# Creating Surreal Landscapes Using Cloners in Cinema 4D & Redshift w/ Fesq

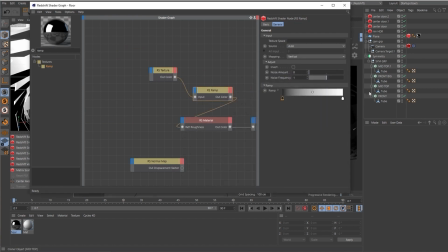(4:08)
Right now I'm just adding like some textures with a ramp node just to add to the roughness channel of the floor,
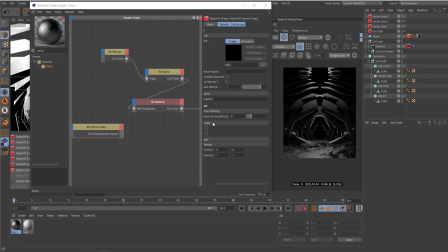(4:15)
adding a little bit more detail and use the ramp node to get a little bit more control. Add a normal node too, changing the scale of those textures just to make sure it matches the scene.
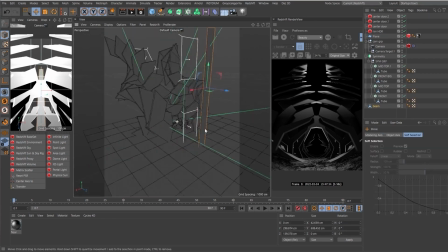(4:32)
And right now, yeah, I decided to add like a center neon light so we have like a center focal point in the scene.
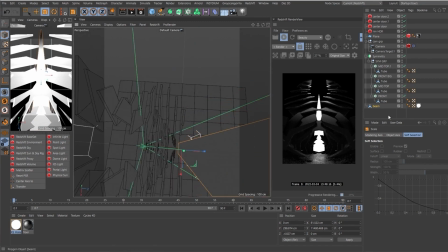(4:41)
Ended up scaling this way, way, way to the top, mainly because of our wide field of view. So like the placement needed to be good.
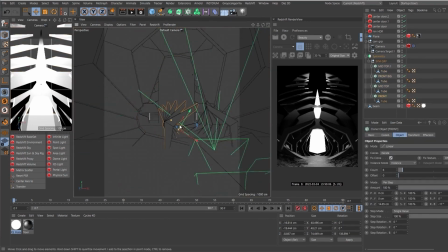(4:53)
As you see, I'm doing some fine adjustments to some other cloners in the scene.
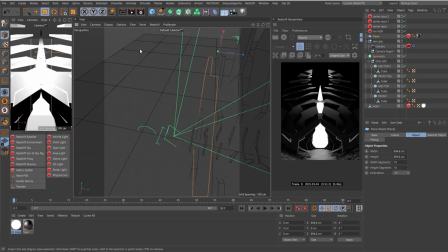(4:59)
making sure that the beam of light is well positioned. So right now, it's another cool thing that I do all the time.
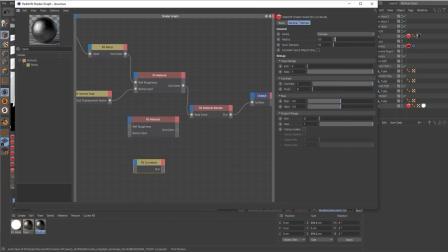(5:06)
Like, you will see that I added a... Let's stop right here real quick.
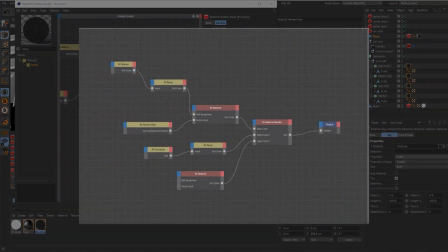(5:10)
I added a curvature node to the material of the blades and the cloners.
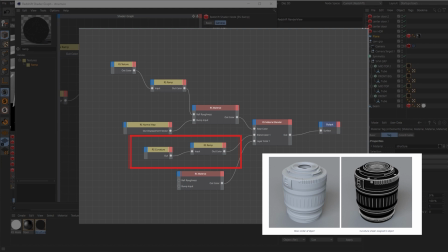(5:16)
And the blade material is pretty much the same of, as the floor one. But I added a curvature node as a way to isolate the edges of those materials. So I can create a material blender in Redshift.
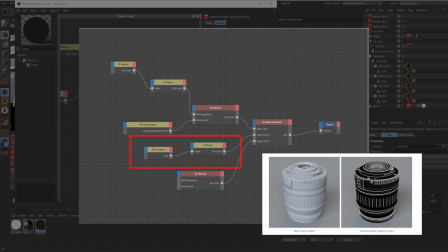(5:31)
And this way I can stack multiple layers of materials. And I'm using the curvature node as a mask to the second layer. So let's go back to the recording.
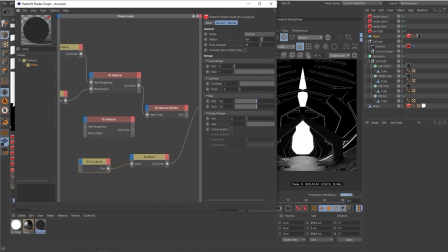(5:43)
You will see that this gives us a little bit of like more reflective edges.
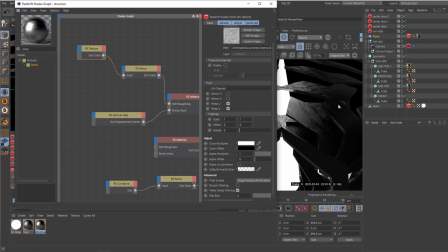(5:50)
And it's really, really subtle, but it helps getting a little bit more detail across, especially in the edges.
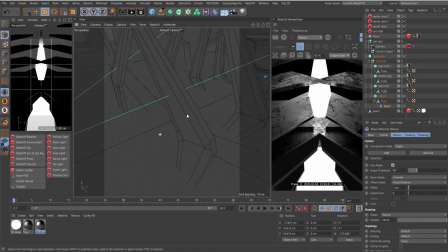(5:59)
And to emphasize even more that effect, I added a bevel deformer to the cloner.
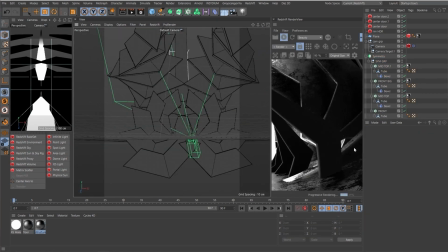(6:05)
This way we have smoother edges and the curvature actually works better.
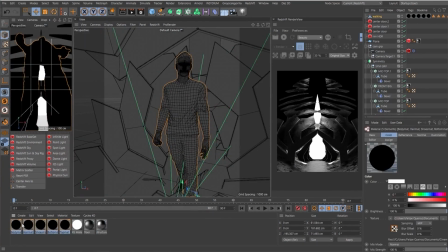(6:09)
Let's stop right here real quick. I just subtly imported this male model into the scene.
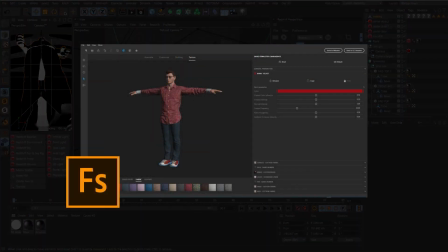(6:16)
These models were created using Adobe Fuse. It's a pretty cool cool program that you can use. You can it's fully integrated with Mixable, so you can animate those too. So what I've done for my personal workflow, I've exported a bunch of them.
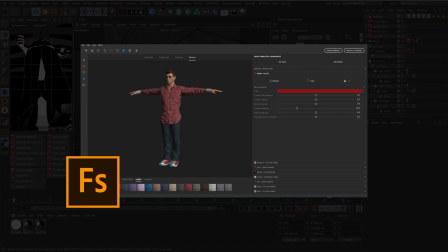(6:34)
I posed a bunch of them and then exported multiple FBXs. So it's basically like some little toys that I can import into the scene and they're ready like posed. It helps a lot with the workflow as a whole to put these little guys in the scene and get a little bit more perspective.
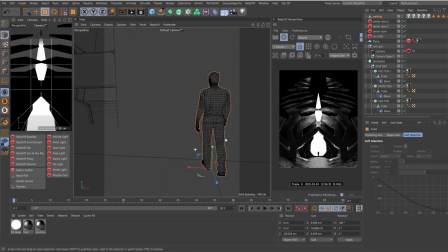(6:53)
Going back into the recording, I'm just placing it on the center of the composition.
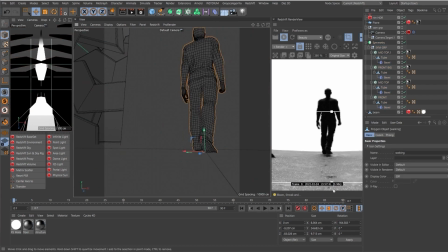(7:01)
Once again, this helps a lot to get us a little bit more of like scale and perspective.
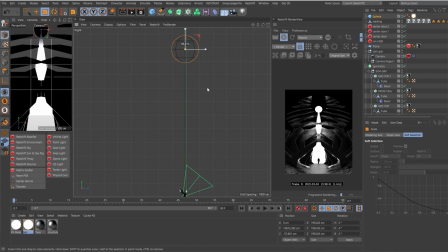(7:08)
So I decided to add a little sphere to the top of our beam because I thought that composition-wise,
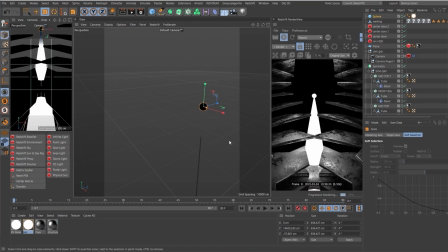(7:17)
everything in the scene from the perspective, from the lens distortion,
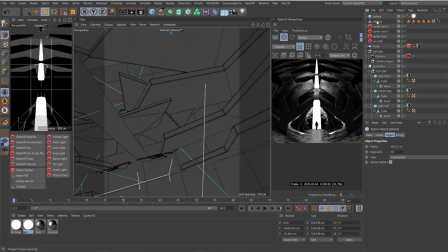(7:22)
everything was pointing up, but we didn't have a resolution per se. So I wanted to add something on the top so we can guide the viewer's eyes to the top and get a resolution to it,
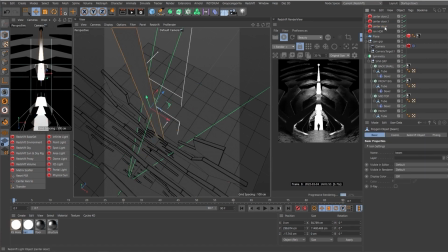(7:37)
if that makes any sense. Right now I'm just messing with the lighting and now I started adding color.
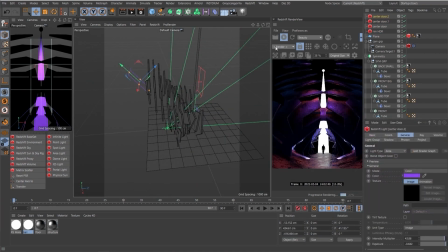(7:44)
So you see that the color is the last thing that I do in the scene. And the way that I add colors is always making sure that one, it kind of makes sense.
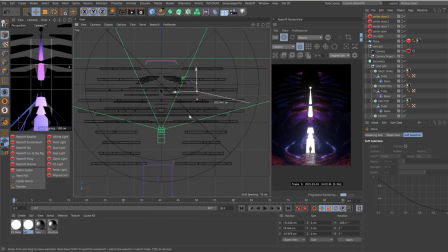(7:53)
It's not like accurate per se, but like ideally you want to do interchangeable colors.
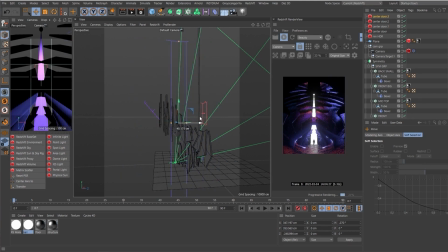(7:59)
So as I'm doing blue and the sides, the center will be red, right? So it needs to make a little bit of sense using contrasting colors as much as I can. So the center will be red and the edges will be blue.
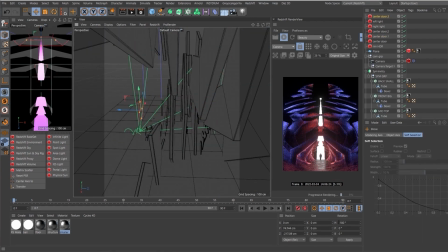(8:15)
And I used some purple lights in between just to make sure the transition between those colors are smooth.
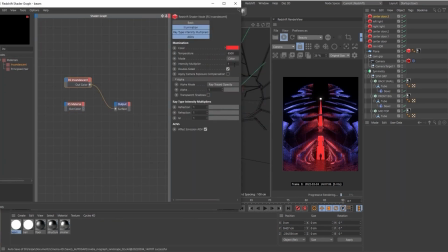(8:22)
So right now I added a fill light to the center just
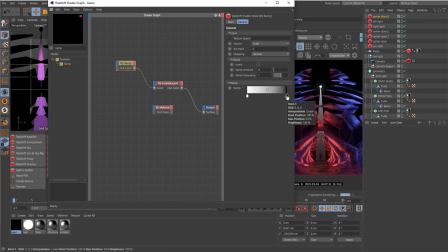(8:27)
to make sure that like the lighting was matching. And of course I changed the white from the beam to red.
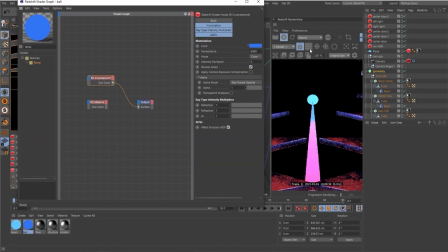(8:37)
So this was a really tricky part to get like the perfect blues because it wasn't matching at all.
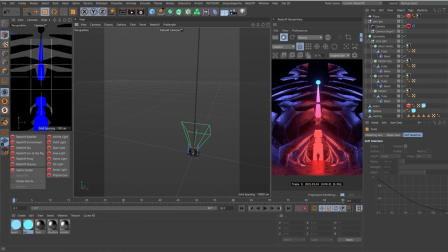(8:45)
But yeah, so the sphere was blue and just like the top of the beam. So this is something really cool that I added. I decided to add a little bit more to the scene.
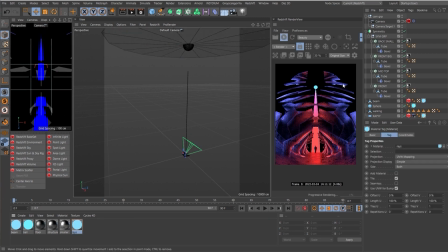(8:56)
So I added this disc and you will see that I added a full-on incandescent material, right?
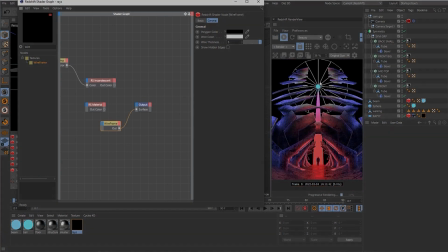(9:03)
So this is a really cool node from Redshift.
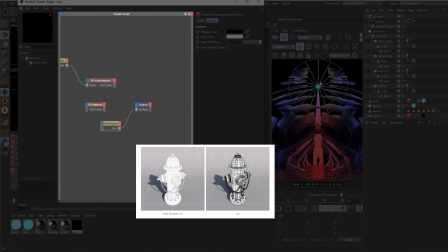(9:07)
It's called Wireframe and you can get a really quick and good mask of the wireframe of the material of the model. So I added a wireframe node to the material of the disk just so we can get this lines.
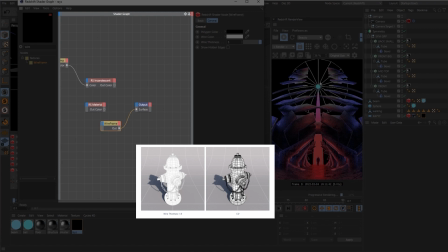(9:24)
And then the idea was pretty much to extend the lines a little bit more to get this really nice effect. And due to the distortion of the fisheye lenses, they seem to be curved, but if you look to the viewport, they're not.
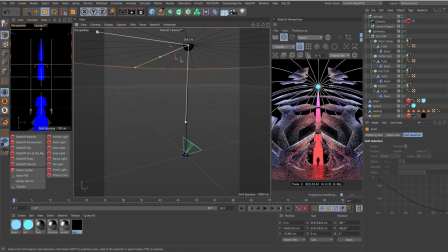(9:41)
Let's pause right here real quick. Notice that as soon as I extended, the reflective material of the cloners and the floor was picking up the white of the streaks on the disc. So I added a
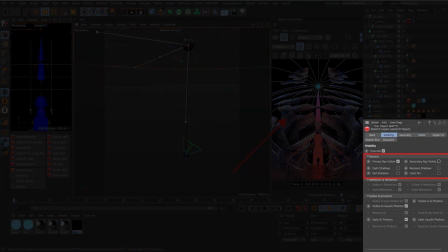(9:59)
Redshift tag to the object, and I disabled on the Redshift tag the viewable on reflections. This way, it won't affect the reflections on the scene, and it won't mess up with the, all the lighting that I've already planned.
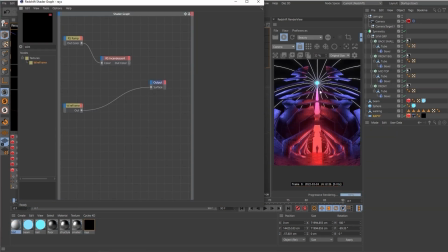(10:18)
So right now, I started adding a little bit more of textures to it in a way that I can use the texture to mask out the...
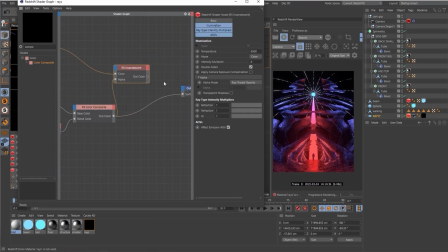(10:30)
add a little bit of roughness per se. So I'm using color composite node to mask the wireframe with the texture. So it adds a little bit of roughness to it. And yeah, it's looking pretty damn cool.
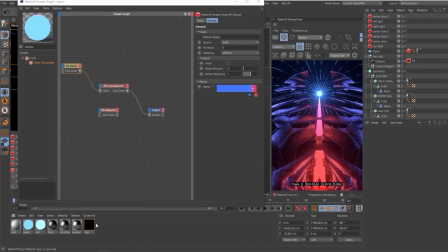(10:43)
So yeah, it seems that we're approaching like the end of the scene.
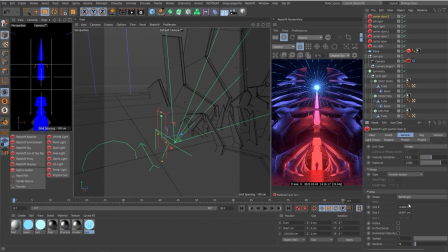(10:48)
So right now it's just some fine adjustments to like the shapes
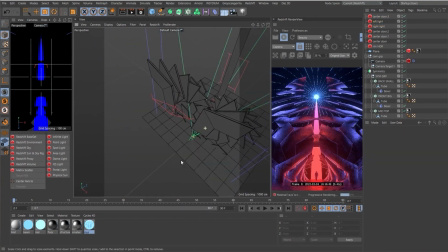(10:52)
and the lighting and making sure that everything matches overall.
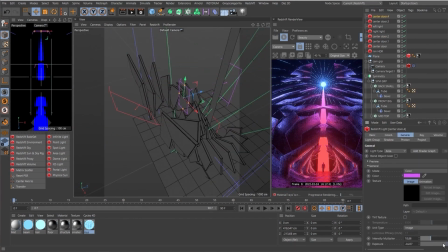(10:57)
So I'm now adding a little bit of a purple and pinkish lights to the center just to make sure that it
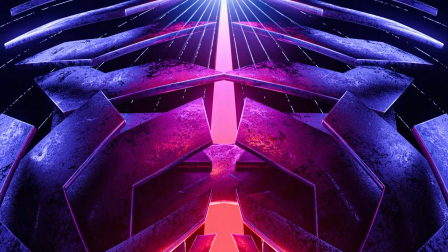(11:06)
the lighting matches a little bit more from red to blue. So yeah, I think that's it.
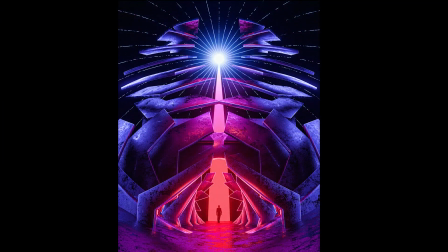(11:12)
I hope that you like the process of creating this artwork. And for more, please keep your eyes open for future videos in the NVIDIA Studio YouTube channel. Bye-bye.